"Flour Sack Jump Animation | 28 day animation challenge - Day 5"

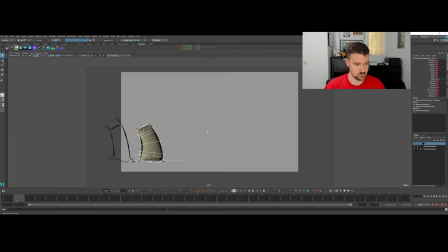I'm going to, add a couple of frames there. So just have a hotkey. I go in between the keyframes and then I just it slides everything down for me. So that gives us 4 frames or so there. And then
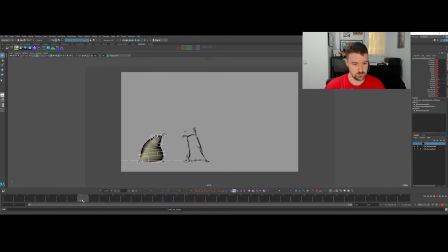for our squash, probably say 3 frames and then 2 frames there. And then we're gonna give ourselves extra time for the hang time. It might be too much.
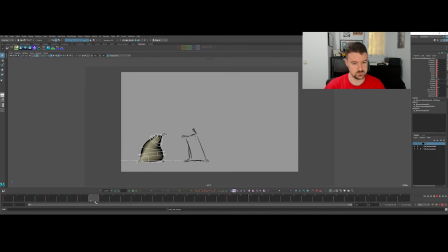Boom, come down fast. 2 frames to get that stretch. That was one thing I wanted to adjust here, was like having the stretch back still on the ground through this one leg.
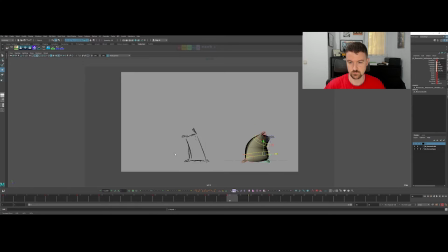Okay, and then you can pull a frame from this.
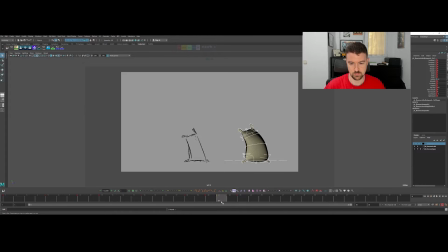Landing is 2 frames there and then pops up. Yeah, we had, I think, was it 3 frames? So 1, 2, 3, boom, boom, we're there, and then we're gonna need extra frames here to hold that towards 30. Much better.
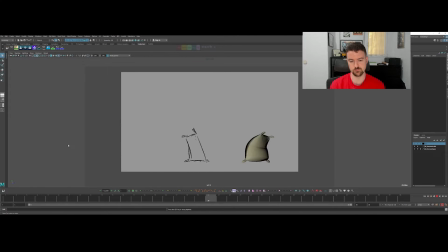From here, I think our blocking is pretty good. We'll go further into blocking plus and just detail this out more with more of the in-betweens. And just keep taking it all the way to the end with trying to maintain his energy, his excitedness.
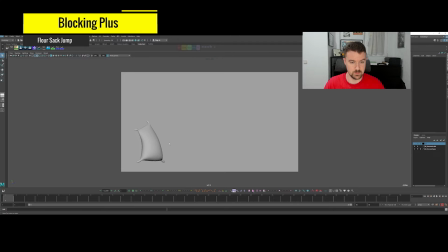All right, for the blocking plus, we're going to be cleaning this up further. I have feeling maybe he's kicking a little.
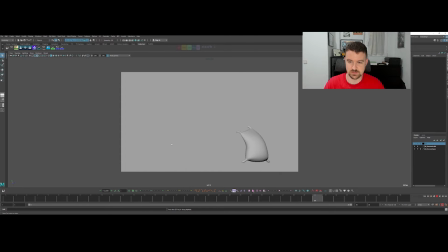It feels like he might be kicking a little too much rather than just jumping. So we may tone this pose down specifically because it's getting a bit busy to have that, and then this flips.
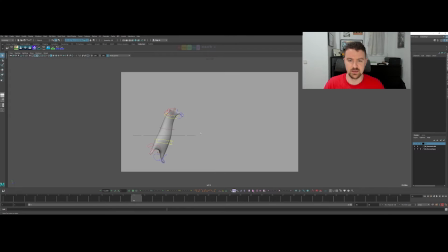So we'll probably tweak that. Maybe I'll save that for refining and auto tangent, but
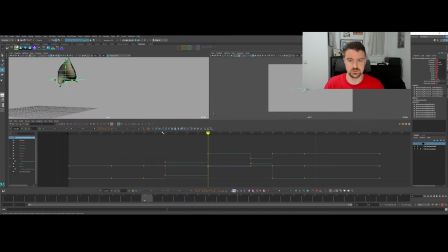what I'm going to start with here is just the ball bounce itself and trying to get some weight in there. We left a fair bit of time for the top of the arc, and I'm going to just go here on frame 12 and really favor
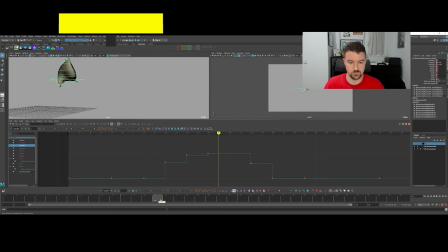this position here on 14, and do the same thing on 16.
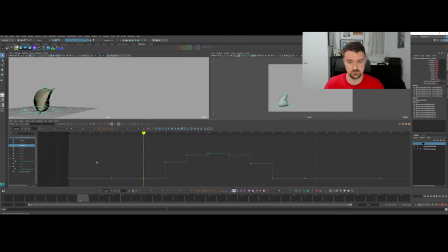So the high point is really favored for weight. What we want to do here with the translate Z, what I should have done on here is just make that even so that speed is fairly consistent.
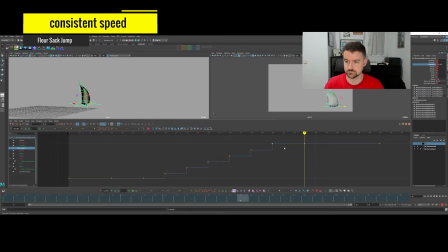There.
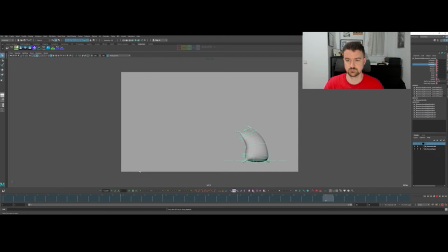And then let's go ahead and we'll go to the pose here and
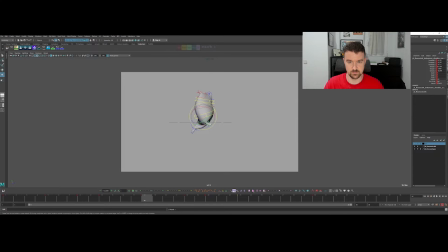relax this idea, this twisting bit. Just kind of calm this whole thing down some.
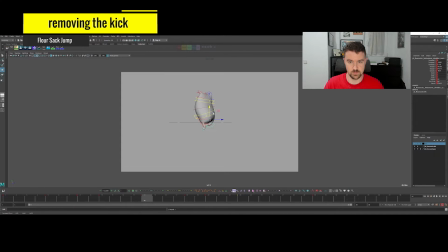I'm probably going to bring this up and forward because I don't want this pose to have that much lag in
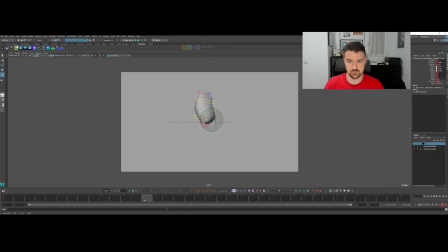this leg here.